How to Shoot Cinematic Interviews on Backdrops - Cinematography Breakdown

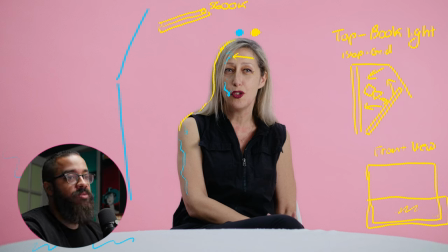And then we go into the shadow. and then now how do we bring that light back into that checkerboard that we're looking for and that's with that hair light that we have here and then to even look at that hair light and see what that looks like I believe it's the first shot
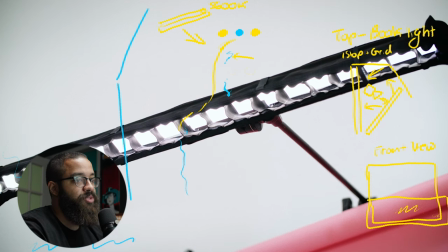no sorry I believe it's this shot right here and that's that hair lights boomed over and like I said I like to place my hair light opposite
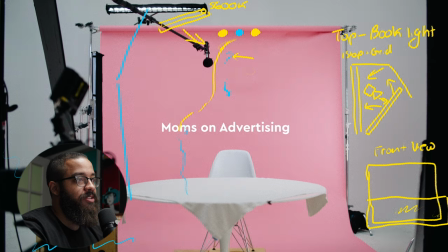to my key light so I have that sandwich and light and dark what we're talking about here and now we're back at our image and then
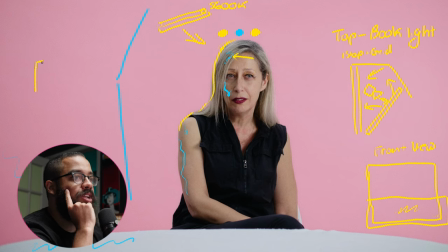you saw that there was another light that was off to the left side here and this was another titan tube and it had a crate on it and this was 5600 as well all matching color temperatures across the board and this is giving some levels back to this side of the backdrop.
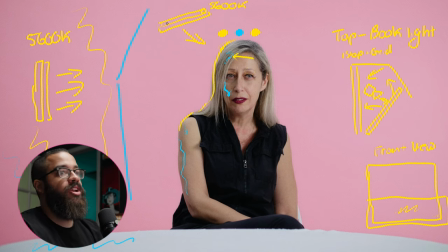I like to keep everything relatively even and relatively clean but if we were to draw an arrow that goes across this whole backdrop you can see on this side it's a lot lighter and then on the other side it's a bit dark this is just one of the forms of adding interest back
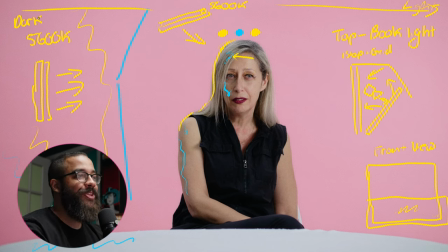into your frame in terms of having something that doesn't necessarily look like a green screen but is obviously a backdrop that's placed there that has some interest across the frame when it comes to these things I like to let splash light in the background and create that gradient and then I noticed that
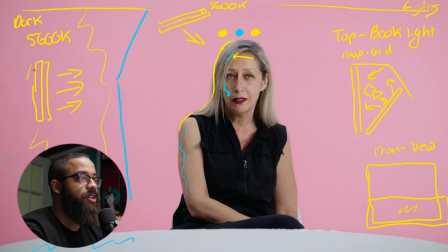there was too much of a gradient so I kind of popped that up with this Titan tube that's over here and when we look at this, there's not a lot of lights that are being used. And the main thing that we're doing is using the available light that's in the room and shaping it. The whole play on this is playing up on the massive softbox that we're using.
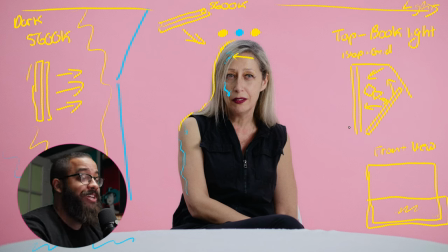And when it comes to production design, the production design is actually acting as a shaping light source as well. The light that is spilling onto the table, even though it's cut off from the bottom of our softbox, this is actually acting like a bounce. It doesn't matter where the light is coming from.
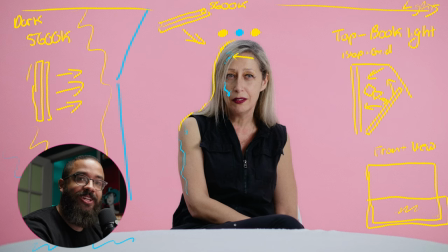If you put a light solid or a black solid in any position, it's going to reflect or absorb that light that is in this area. What this white solid here is acting as a bounce back up into to fill the shadows that are in the back of the neck as well as here.
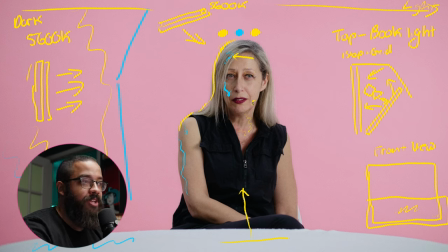So this is done in a lot of beauty campaigns and things like that to get a flat look across his face to make skin look as beautiful and as complimented as possible. And this was just something that was very subtle that helped us a lot, too.
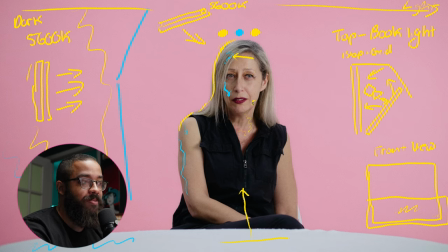Like I said, the table was made there for edit consistency as well to add some depth, but it also acts as a bounce source as well, which we're very fortunate about.
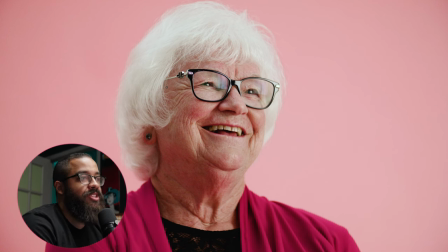And this is the B cam of the edit. I just want to showcase, even though it wasn't used in the edit, what this looked like in terms of what you can expect. This was shot on a 85. And as you can see here, this is a better in terms of dimensional image because
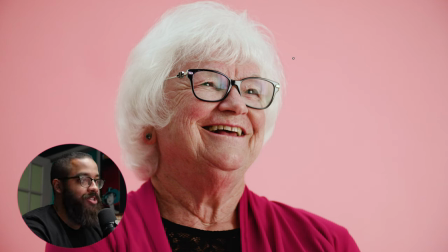we're working with a lot more in terms of compression as well as everything that we're looking at. Obviously lights didn't move because this is the same setup but we're just going to look at in terms of what makes this so interesting. So we have a big soft source as you can see by that catch light there and then we angled her off a little bit because
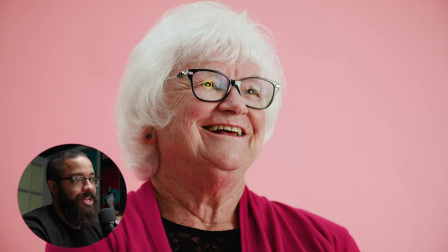we could see that soft source in terms of the reflection in her glasses so sometimes when she moves you can see it a little bit. But again, we have a nice little triangle here of light, which gives us that Rembrandt lighting. Nice highlights on her left side of the face, otherwise known as camera right.
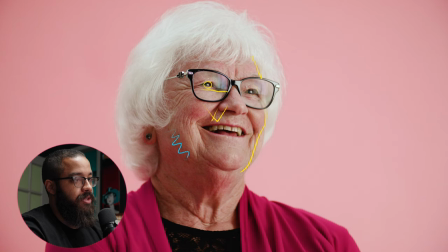And then a nice gradient in terms of shadows that are coming down here. And then the shadows on her nose, as well as this part of her face. And then we bring that highlight back.
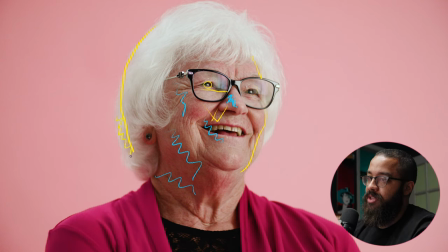It helps that her hair is actually white with you can especially see it here and then on the side of her shoulder with that hair light. So when we look at this in terms of what makes a cinematic image we are again looking at those light and dark parts that we're constantly going back and forth without too much change or drasticness in terms of looking at what our subject matter is.
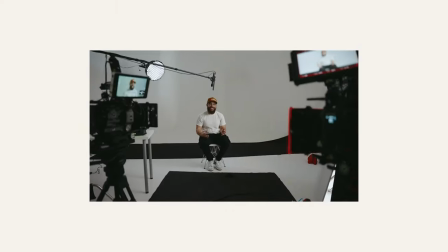This is an interview that's supposed to be happy airy and almost commercial like. Now we just went over a lot of lighting and cinematography techniques in a controlled environment.